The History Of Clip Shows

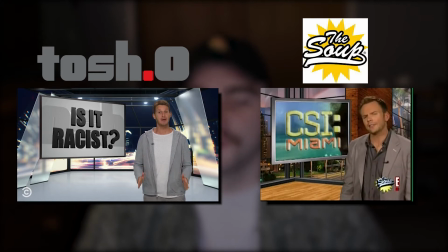The jokes of the hosts build and build until they get a groan from the audience, implying that the joke either went a little bit too far or had run its course. Both shows are hosted by straight white male comedians with a fashion sense that,
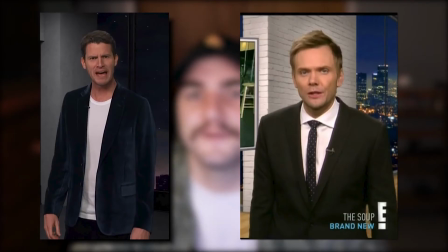even though it's better than mine, still implies that they're a more casual show than America's funny as videos. Both shows have a multitude of different segments to keep the show fresh, and I think it's in these segments where the shows really shine.
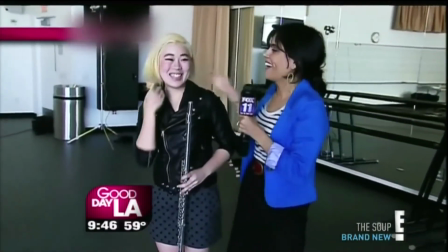The Soup, hosted by Joel McHale, was on the E! Network from 2004 to 2015.
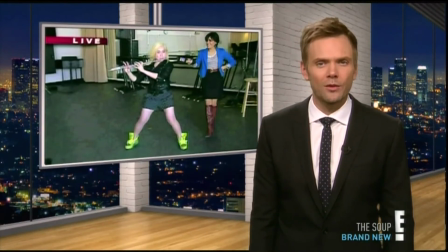The show more often gives comedic takes on pop culture news, like who's dating who, movie and music news, and how a contestant on this season of The Bachelorette is still looking for a bit too young for the guys she's interested in.
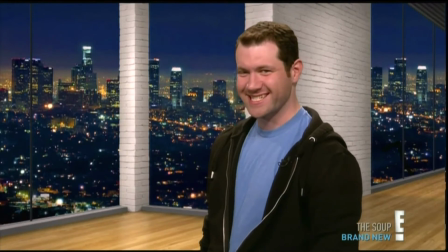The Soup also had a collection of characters that would be introduced throughout to add to the improv nature of the show. These characters were usually other staff members, like writers or producers or other production people. The suit was cancelled in 2015, but in 2018,
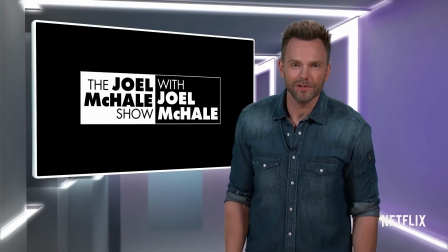Joel McHale was offered by Netflix to host a spiritual successor, known as The Joel McHale Show with Joel McHale. Unfortunately, the show was also cancelled, but this time only after 19 episodes. In the same year, however, I'm pretty sure 13 Reasons Why was greenlit for a fifth season, so I'm going to keep my comments to myself that Netflix watchers are sometimes the worst people to follow in order to find out what shows should be continued and what shows should be cancelled. Tosh.0 takes a bit more of a similar approach to America's Funniest Videos.
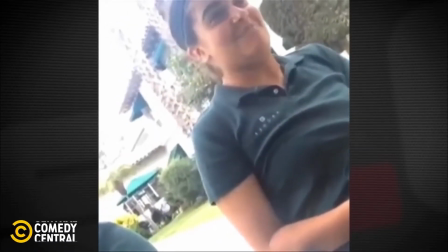Daniel Tosh takes a collection of viral internet clips and reacts to them in the same way Joel McHale did on the suit,
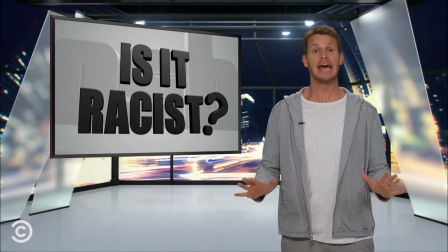watching the video with the audience, waiting for their reactions, and doing a post-commentary monologue. I was a bit more of a Tosh.0 fan because it was available on Comedy Central, and I had no real reason to watch the E! Network when I was in middle school and high school. Tosh.0 is somehow still airing to this day. I don't think I've seen an episode in quite some time, but I think it's just interesting that they're still going on this far along. Tosh.0 had a few special segments that it would implement regularly in its programming.
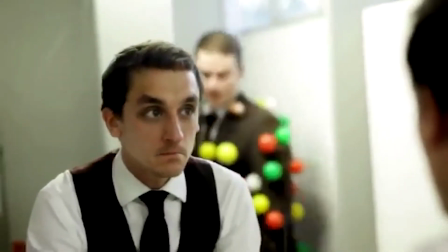One of these was the viewer video of the week, in which YouTube sketch comedians would send in a video they created and Tosh would show them,
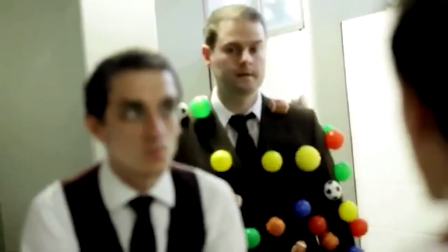react to them, and give a special shout out to the channel. What really made this segment work was that it started when YouTube viral videos were really starting to kick off, so there was always some new video to make fun of and laugh at.
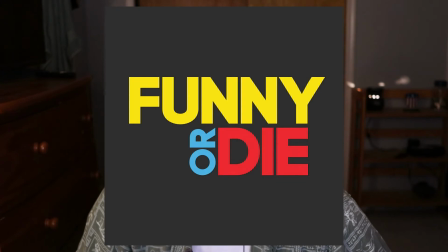Some of the bigger names of these creators include WheezyWaiter, Funny or Die, The Fine Brothers, and known piece of shit pedophile Onision. I'm going to add something that is also not in the script, but I'd like to point out that this was also another segment.
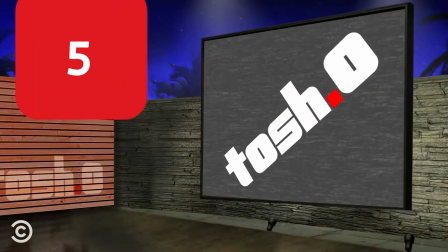Tosh.0 featured this segment called The Web Redemption, where every episode he would find a viral video that was more often than not someone failing at something.
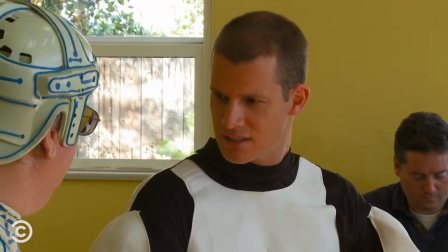And he would reach out to that person and do like a small documentary style thing about how the video came to be, what they're doing now,
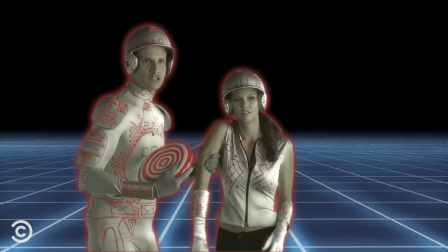and give the creators the option to recreate the video. this way it's less of a fail and more like they're the ones in charge of whether something
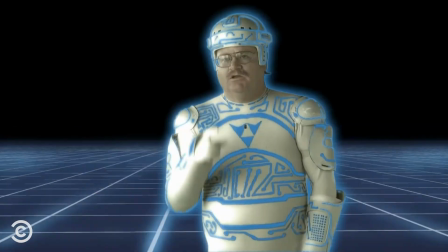is like whether something goes wrong or not i just thought it was really interesting that instead of just making fun of people for what's going on in the video tosh gives them a second chance he's like everyone deserves a second chance so i'm gonna let these people play with their star wars lightsabers and with like good lighting effects and shit i don't know it's just kind of fun. It's important to point out that there's still more clip shows coming out to cable, but I think they're far less interesting than these first two that I mentioned.
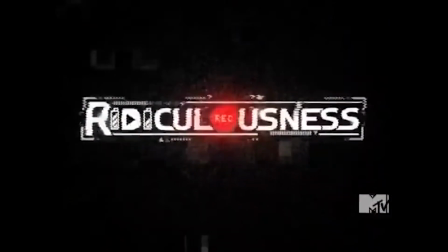One of the biggest standouts in the shit department to me is Ridiculousness, which already has a bad start with how cringey the name is.
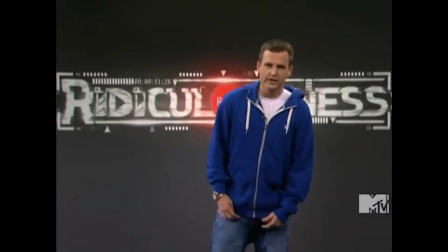They pretty much use the same clips that you saw in Tosh.0 or The Soup,
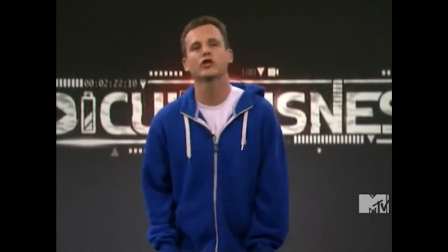but instead of making any jokes about it, they would just laugh and recap what happened in the video.
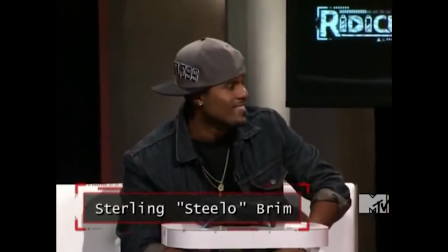This show is hosted by Rob Dyrdek and doesn't really include anything formula-changing to make it stand apart from the other shows. What does make it stand out though, as much as I loved his shows on MTV, Deardack and Crew are probably some of the most obnoxious TV hosts that I've ever seen.